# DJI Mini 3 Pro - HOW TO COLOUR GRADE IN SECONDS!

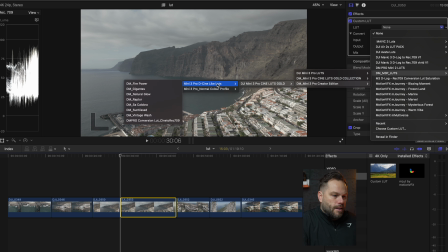8:10 We're going to go and select the, let's have a look. Let's select the sun-kissed one.
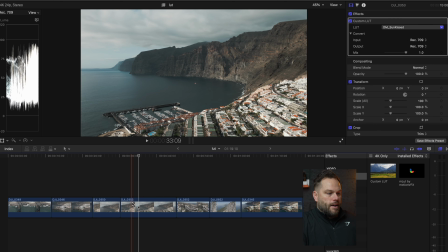8:16 So this is another great LUT. And that there, straight away, you can see the lunar waveforms. It's pretty much spot on. We can decrease it a little bit, but I don't want it to be too dark, you know?
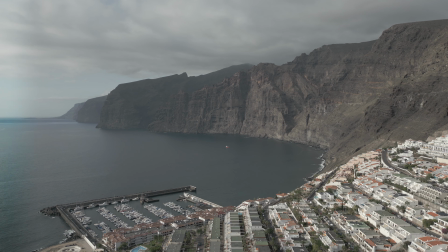8:25 I just think that looks great to start with.
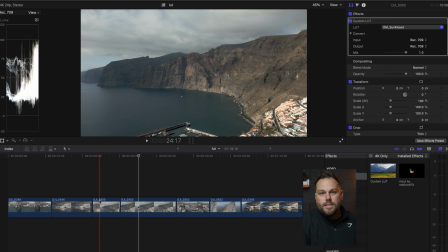8:27 So we've gone from one shot to the next shot in, what, 20 seconds for two clips edited, which both look brilliant.
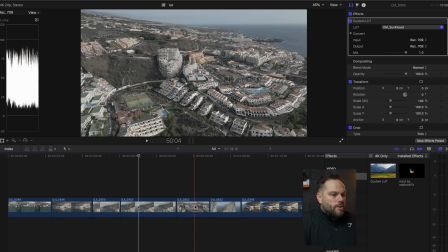8:35 This is spot on. Okay, this one now. So now we're on the opposite direction. So we're now looking at the hotels. So we can see now there's a lot of glare coming onto these hotels anyway, because a lot of them are white. They're gonna be reflecting. So the highlights are pretty much high already.
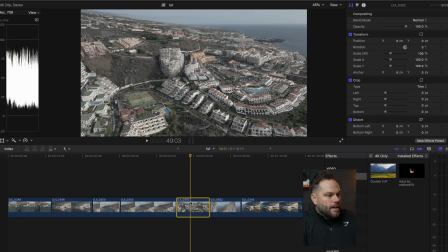8:50 So this is a d-cine-like flat color profile, and you can see that in the lunar waveforms, it's nearly at 100 anyway. So what can we do to sort this out? So what we're gonna do, we're gonna drag on a LUT again, and I'm gonna select here the other favorite one of mine,
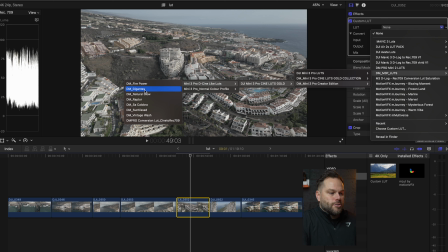9:06 which is the Gigantes look, which is where this has been filmed. So this makes sense, doesn't it? So we're gonna select this one, and this adds a ton of saturation.
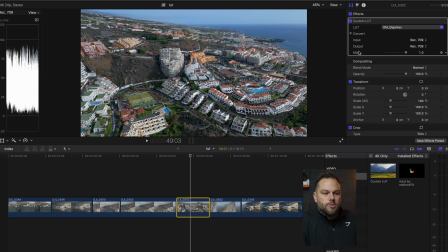9:15 So this is where we can play around with what's called the mix, or the strength of the intensity of this LUT.
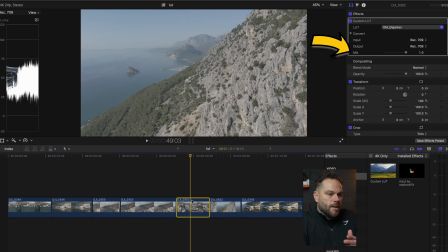9:21 Now you might already like this, and then you can move on to the next clip. But for me, I'm gonna just do a few subtle changes.
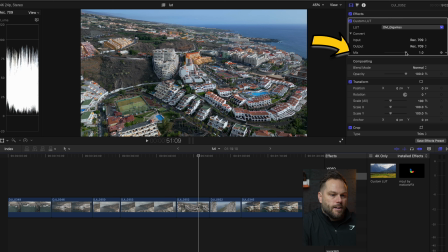9:27 So I think it's a bit too saturated here. So I'm going to get this mix slider, and I can actually take the complete LUT off at zero, or I could have it around 50%, or increase it a bit more straight away to 100. So I'm gonna keep it round about the 70, no, maybe a bit more, about the 85% mark.
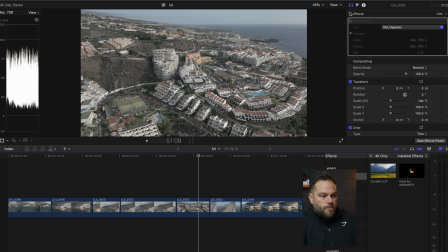9:46 So just a little bit less. And we can see the effect that that's put on. So from basically nothing to adding it on, and that looks pretty good already.
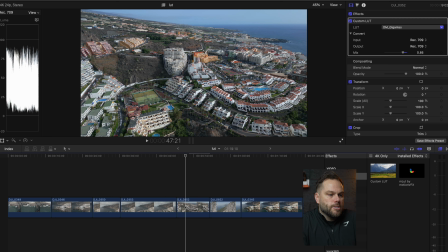9:54 But you can see this hotel here in the middle, this orange one, I just think it's a bit too zingy. So what I can do here is I can go onto the effects of the color and I can select some hue saturation curves. Now this is really good for adjusting certain colors. So it could be the blues here, could be that orange.
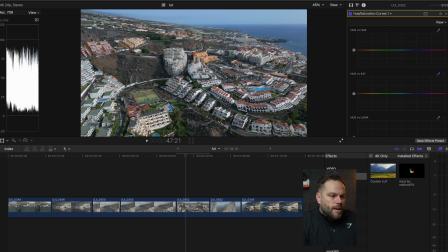10:13 So I'm going to select this dropper and I'm going to put this over the hotel. I'm going to put on, basically press onto there, and then I can just either increase it and make it look really orange, or I can decrease it and just pull down some of those oranges a little bit. So now that's it.
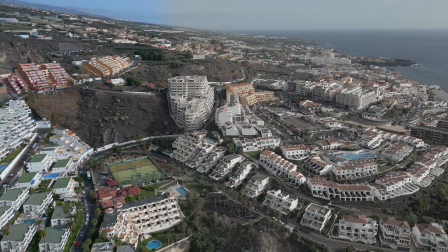10:28 So that took one extra step, but that now is looking fantastic.
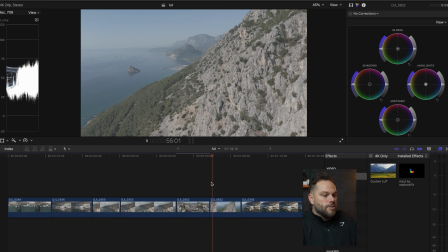10:34 Easy. Okay, the next shot here. So this is a really good shot. This is in Turkey, fantastic area. And this one, I'm just going to add my LUT onto here. And then I'm going to go onto the LUTs again, d-cine like.
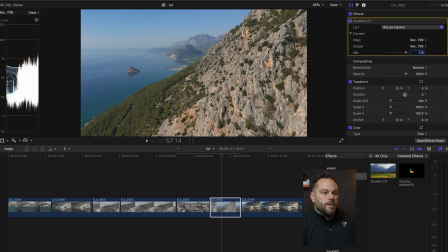10:47 So we go across. And for this one, I'm going to show you Sacalobra. So a really fantastic place in Mallorca that I've named this after. This again just adds lots of saturation, but with a subtle amount of contrast.
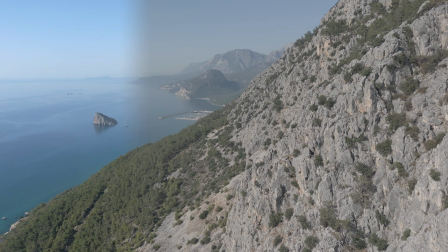10:59 That was basically drag and drop, and that is now sorted. So I've gone from flat color profile to adding it.
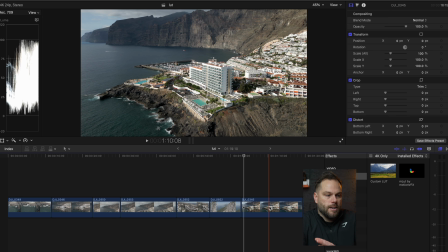11:06 Okay, and this one here, so this is a normal shot, so this is what it comes out with straight from the drone, so not a d-cine like color profile. So what normal does is it's basically already applying its own LUT. This is already doing it for you, but it means then you can't really do much yourself without ruining the quality of this.
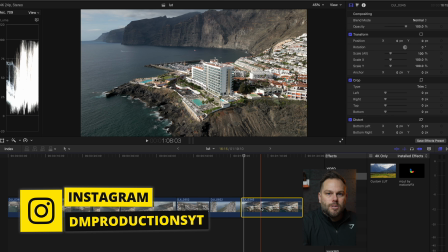11:25 And because it's not 10-bit, it's not going to be the best quality either. So what can we do here?
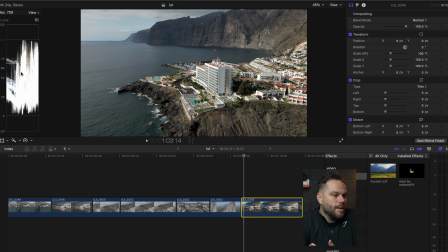11:30 If we look at the lunar waveform, we can see it's pretty much peaking at 100, and then the shadows, it's around about the zero mark. So there isn't a lot we can do, but we can do subtle things to make this better. So what we're going to do, so this is a normal color profile, so I can still add on my own LUT, but I'm not going to now add on a d-cine LUT.
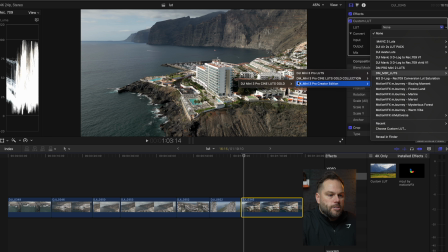11:48 I'm going to add on a normal one. So I'm going to go here, go to the create edition, and then go to normal color profiles. And for this, what I like to use a lot in the normal color profiles is just a set and forget. And this is just a really subtle LUT, but I have a few different options here what I can do.
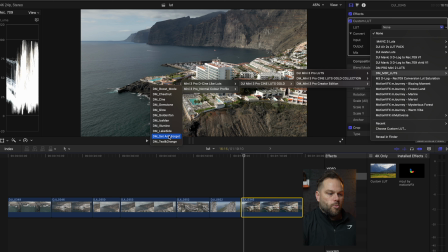12:04 Now each one isn't going to always work, so it depends on the shot and where it is.
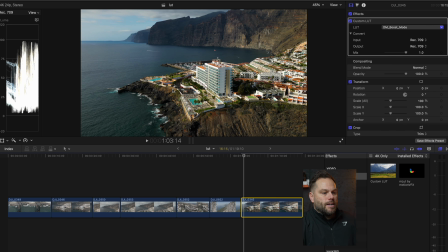12:08 So for instance, if I select boost mode here, it's going to look a bit too dark and a bit too oversaturated. So what I'm going to go with is just that set and forget for this one.